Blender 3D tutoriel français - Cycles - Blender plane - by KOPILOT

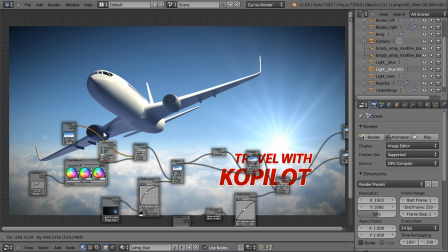Et puis je vais venir l'injecter ici sur l'image des nuages,
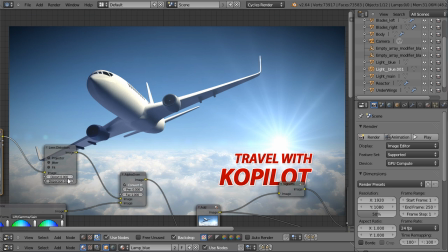avec cette fois non pas la volonté d'ordre l'image comme l'utilisation qu'on a fait au niveau du vignettage, mais de jouer ici sur la dispersion qui permet de créer de l'aberration chromatique, qui est également un procédé photographique,
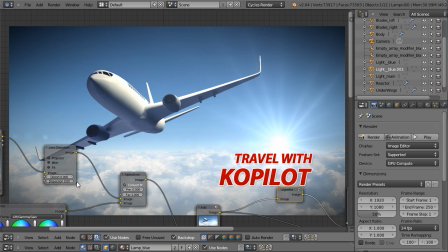qui est rendu par les objectifs, qui donne plus de naturel à notre image et qui rend l'image un peu moins fausse. la dispersion, je vais peut-être en abuser vous allez voir tout de suite ce qui se passe alors je trouve intéressant parce que ça tord un petit peu l'image
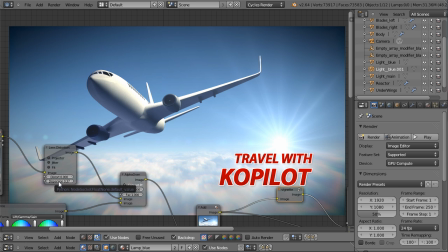mais l'objectif de l'aberration chromatique c'est de séparer des couleurs de lumière blanche pour faire une sorte d'effet un petit peu arc-en-ciel qu'on devine ici, qui va faire un effet de prisme
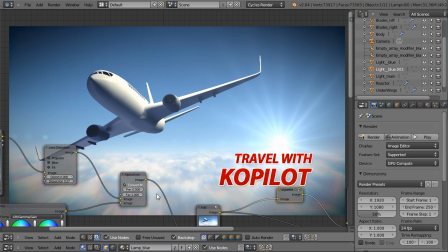dû à l'orientation d'un objectif par rapport à une source de lumière dans un procédé photographique Et moi, je vais l'utiliser plus pour tordre un petit peu l'image et puis donner à ces nuages un petit peu d'énergie, un petit peu presque de motion blur.
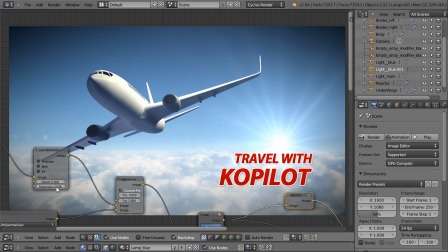Vous voyez que je peux venir y apporter quelque chose de très sensible ou quelque chose d'un petit peu plus puissant. On va zoomer un petit peu et puis je vais essayer de trouver un paramètre qui me
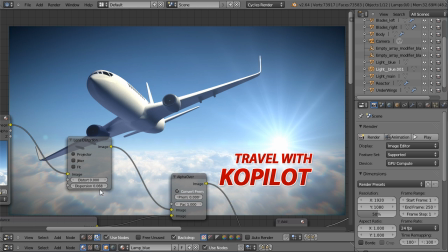plaît. j'ai pas envie de donner trop de dispersion pour pas qu'on ait trop d'aberrations chromatiques justement, mais au moins apporter un petit peu de dynamisme. Si je rajoute ici une output de type viewer et puis que je viens comparer les deux images,
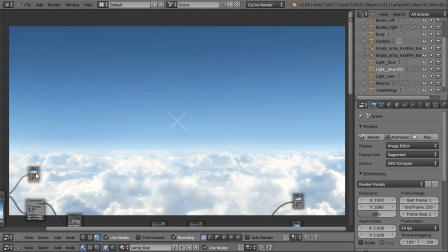vous voyez que là, j'ai quelque chose de très plat. Et si je fais un Shift D pour ajouter un viewer et puis que j'injecte ici mon image, est-ce que je compare, ça apporte un léger flou à l'ensemble, ça apporte un léger dynamisme,
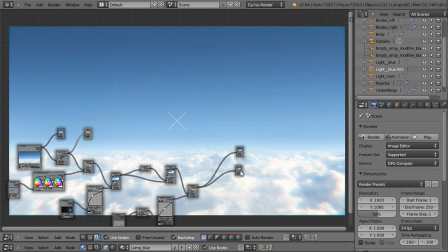presque motion blur à l'ensemble et quand je regarde la composition finale avec l'avion et le vignettage, je trouve qu'on a quelque chose de très très très intéressant.
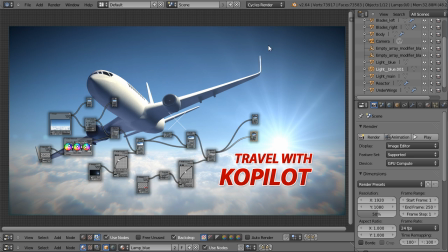On va rentrer dans la phase finale de la réalisation, pour ceci je vais faire un rendu avec un petit peu plus de passes pour pouvoir enlever encore un petit peu de bruit qu'on a ici sur l'avion.
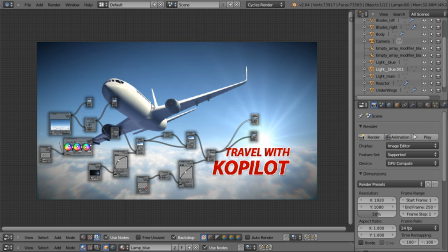Je peux zoomer et dézoomer en faisant du V, Alt-V au clavier pour pouvoir venir observer un petit peu la scène.
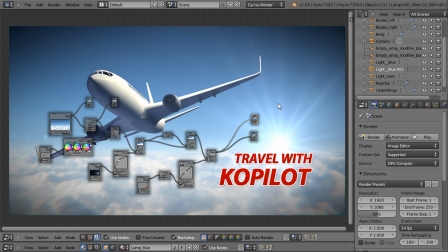J'ai le sentiment qu'il y a encore un petit peu de bruit, donc je vais au niveau du panneau de rendu passer cette fois, pourquoi pas, à 500 passes. Je vais les doubler.
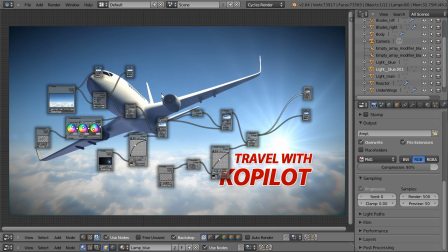Et puis, on viendra faire encore un petit peu de fine-tuning au niveau du compositing pour pouvoir finaliser et lécher notre image avant de passer à une rapide critique. Je n'oublie pas occasionnellement de faire une petite sauvegarde, même si j'avoue Blender atteint un niveau de stabilité vraiment intéressant,
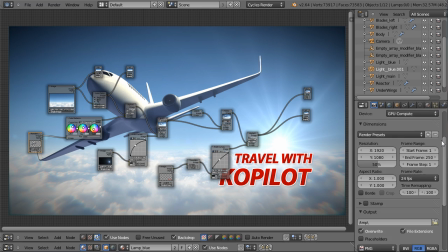on n'est jamais à l'abri d'un petit plantage et ce serait dommage de devoir recommencer toutes les étapes de notre projet. J'appuie sur F12 pour lancer le rendu,
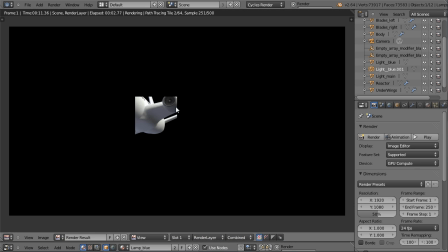on va pouvoir observer d'ailleurs que cette fois-ci il nous fait 500 passes mais sur des tuiles, ça c'est une nouveauté de Blender de 64, il n'effectue pas toute l'image en une seule passe, il va passer, vous le voyez, les 500 pages, les tuiles par tuiles,
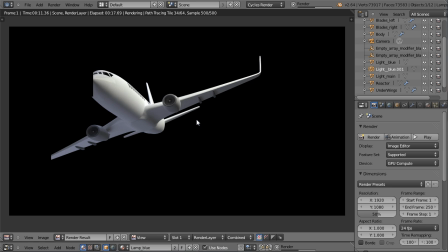ça nous rappelle un petit peu le système lancé par le Blender Internal,
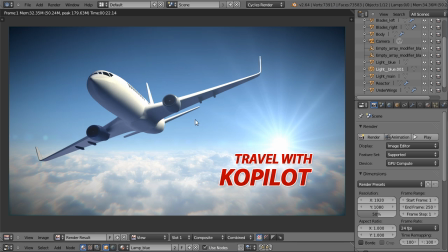la façon de fonctionner du Blender Internal. Ici, au niveau de l'UV Image Editor qui nous rend le rendu, je peux toujours venir faire une comparaison entre le Render Layer et le Composite. Ce que je vais observer, c'est notamment les bleus, ici. Vous voyez qu'on a vraiment des bleus vraiment plus légers et qu'on a vraiment boosté
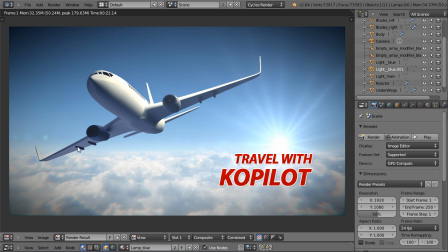cette lumière bleutée au niveau des color balance. J'ai pourquoi pas envie de venir encore un petit peu fine-tuner mon ciel.
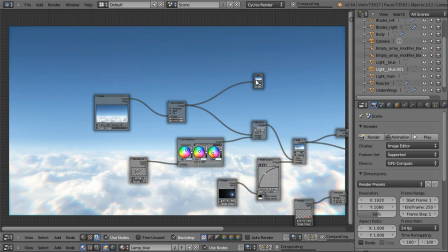Et puis avant, je vais effacer ces viewers et puis je vais dupliquer mon color balance et puis je vais l'appliquer ici.
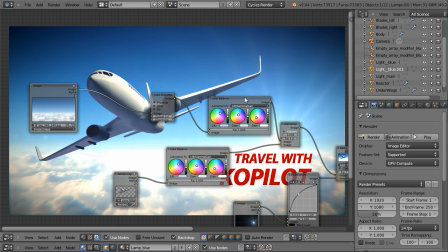Alors bon, non, ce n'est pas finalement ce que je souhaite faire.